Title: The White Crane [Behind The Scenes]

How's it going, everyone? Michael here, and this is the behind the scenes for the White Crane short film for Aputure competition.
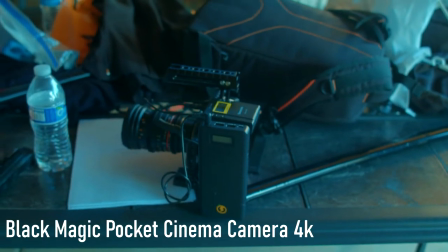That is the camera we're shooting on. That is a pocket 4K camera.
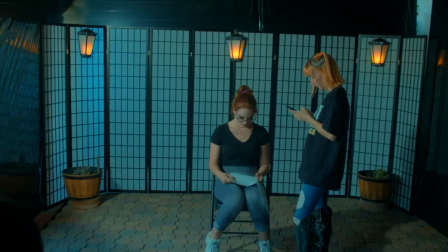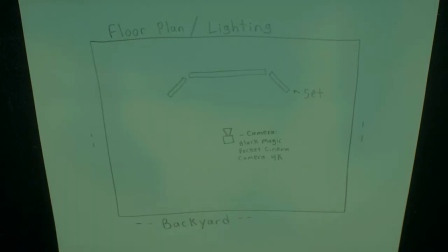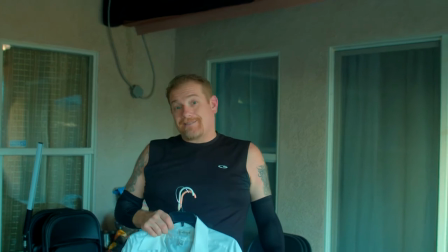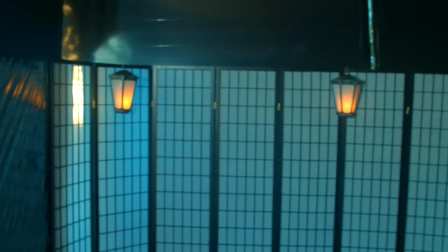Lighting. So these are the three practical lights that I'm going to use for the film.
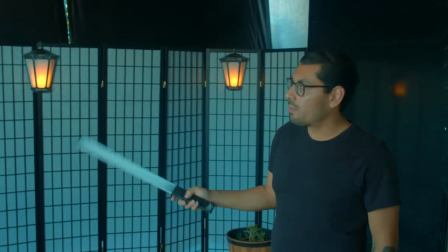It's almost Halloween, so best time to buy props. These are all just, you know, stuff I found at the store.
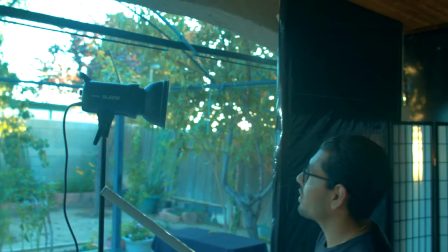For the actual lighting, we're going to be using this SL60. This is going to be my key light.
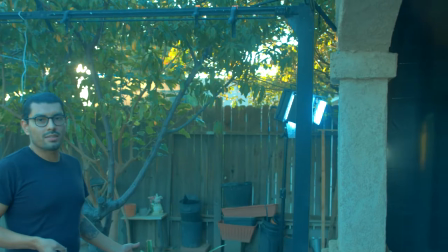So this light back here is kind of like a fill light. It's to replicate moonlight, even though you're not going to see it too much.
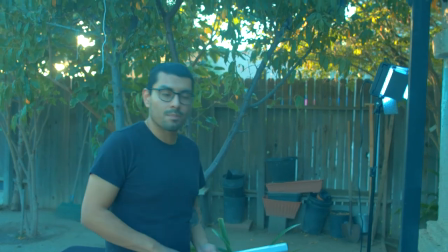It's just, you know, a little extra. This is going to be filmed at nighttime. And for the final light, this is the only extra light we're going to use.
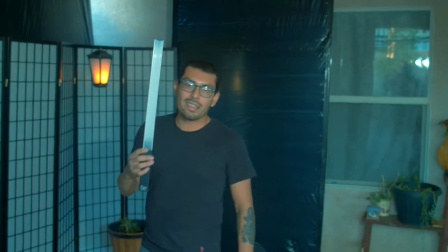This is a light wand. See?
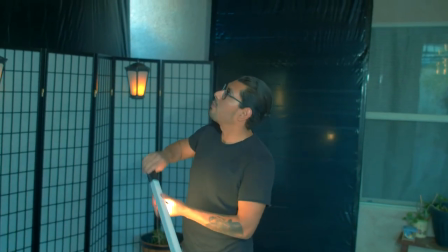So I'm going to put tape in the back and just stick it to the ceiling right up there.
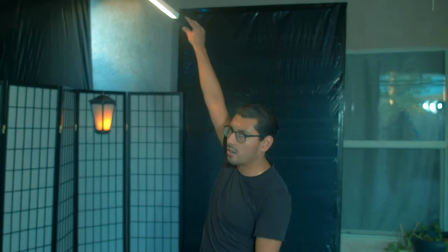And my actors and actress are going to be right here. Okay, quick update on the light wand.
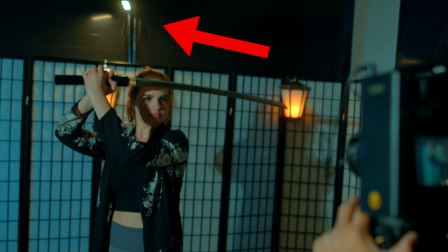Originally, we were supposed to stick it to the ceiling. Unfortunately, that did fall off. So what we ended up doing was just putting it on a light stand and have it hanging over the backdrop.
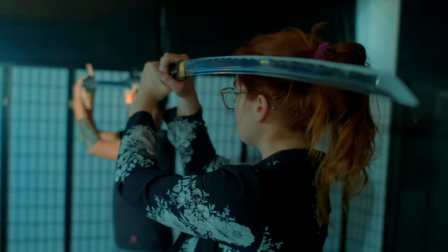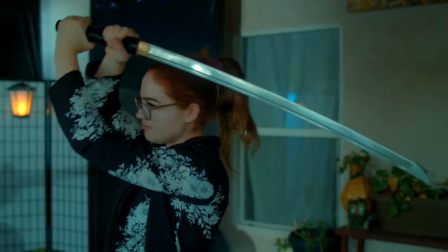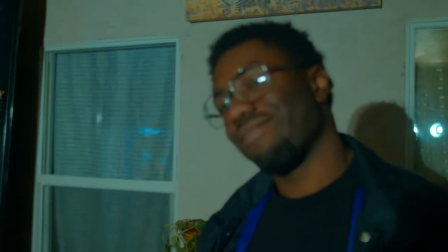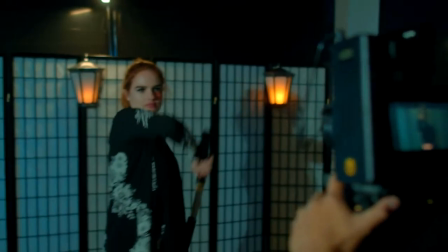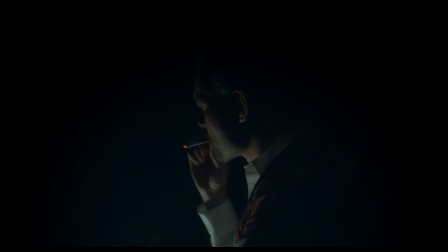So we just did the black emptiness scene where the only thing you see is the actors.
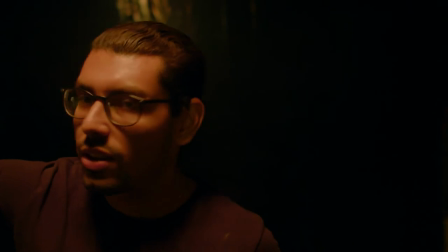The way we did it is I literally just, if you can see over here, we removed the backdrop.
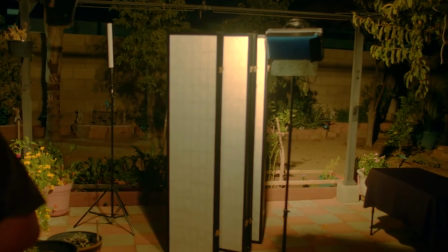It's just a foldable room divider. And I left the black sheets that we had in the back.
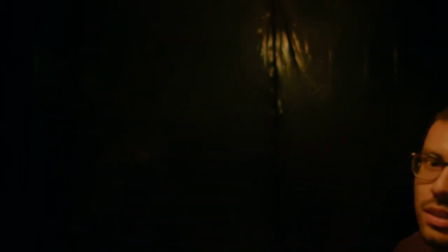It's a wood with the black polyester sheets, I think it is.
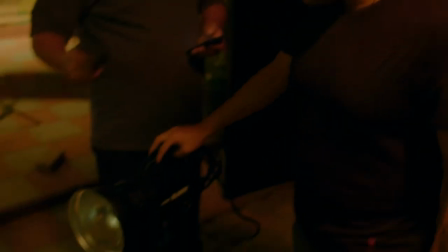And blasted this Godox light from the back forward,
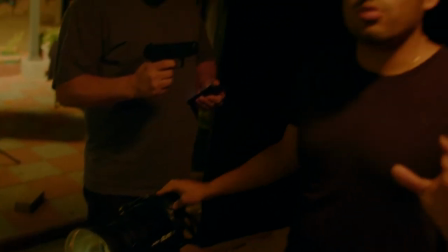and that made it seem like they were just standing in complete nothingness.
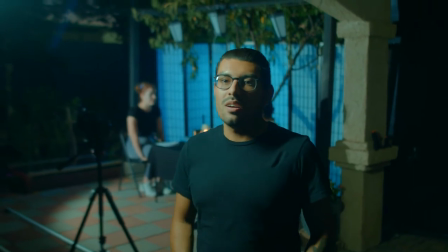All right, so this is day two of the White Crane short film.
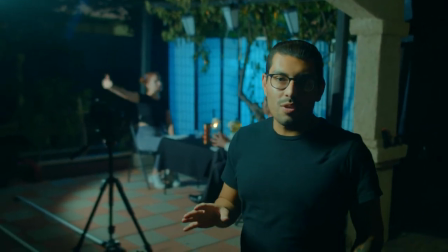And just a disclaimer so everybody knows, this is all shot entirely in my backyard. So for the first day, we had this backdrop over here
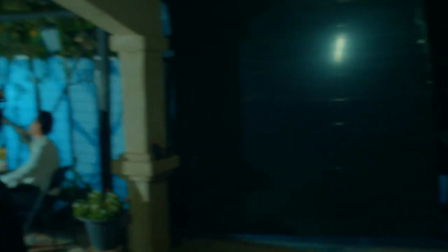set up right here in this location with those lamps, those props up there.
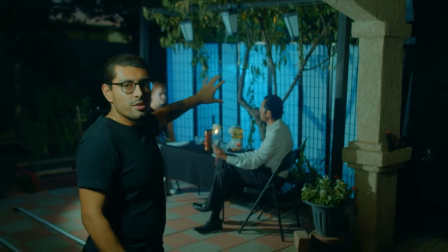Today, what I did was I took that backdrop and I just scooted it over to this little zen garden looking area.
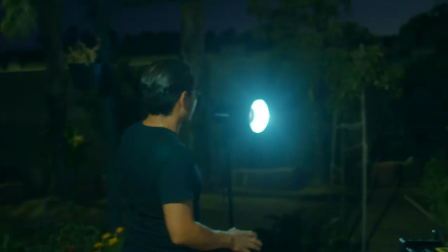Alright, so for our light setup, I used the Godox as the key light.
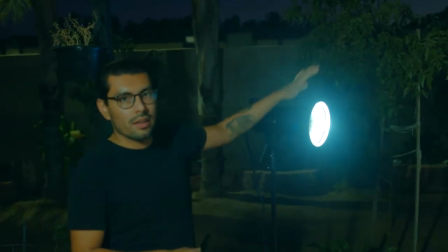It's a really simple light setup. Key light and backlight. This one's just going to be illuminating the backdrop. And there's a possibility we're going to get a silhouette shot, and all we're going to do is turn off the key light and just let the backlight fill everything.
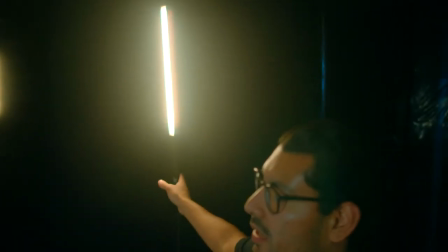Okay, so adding on to our lights, we added a fill light to separate my actor from the background.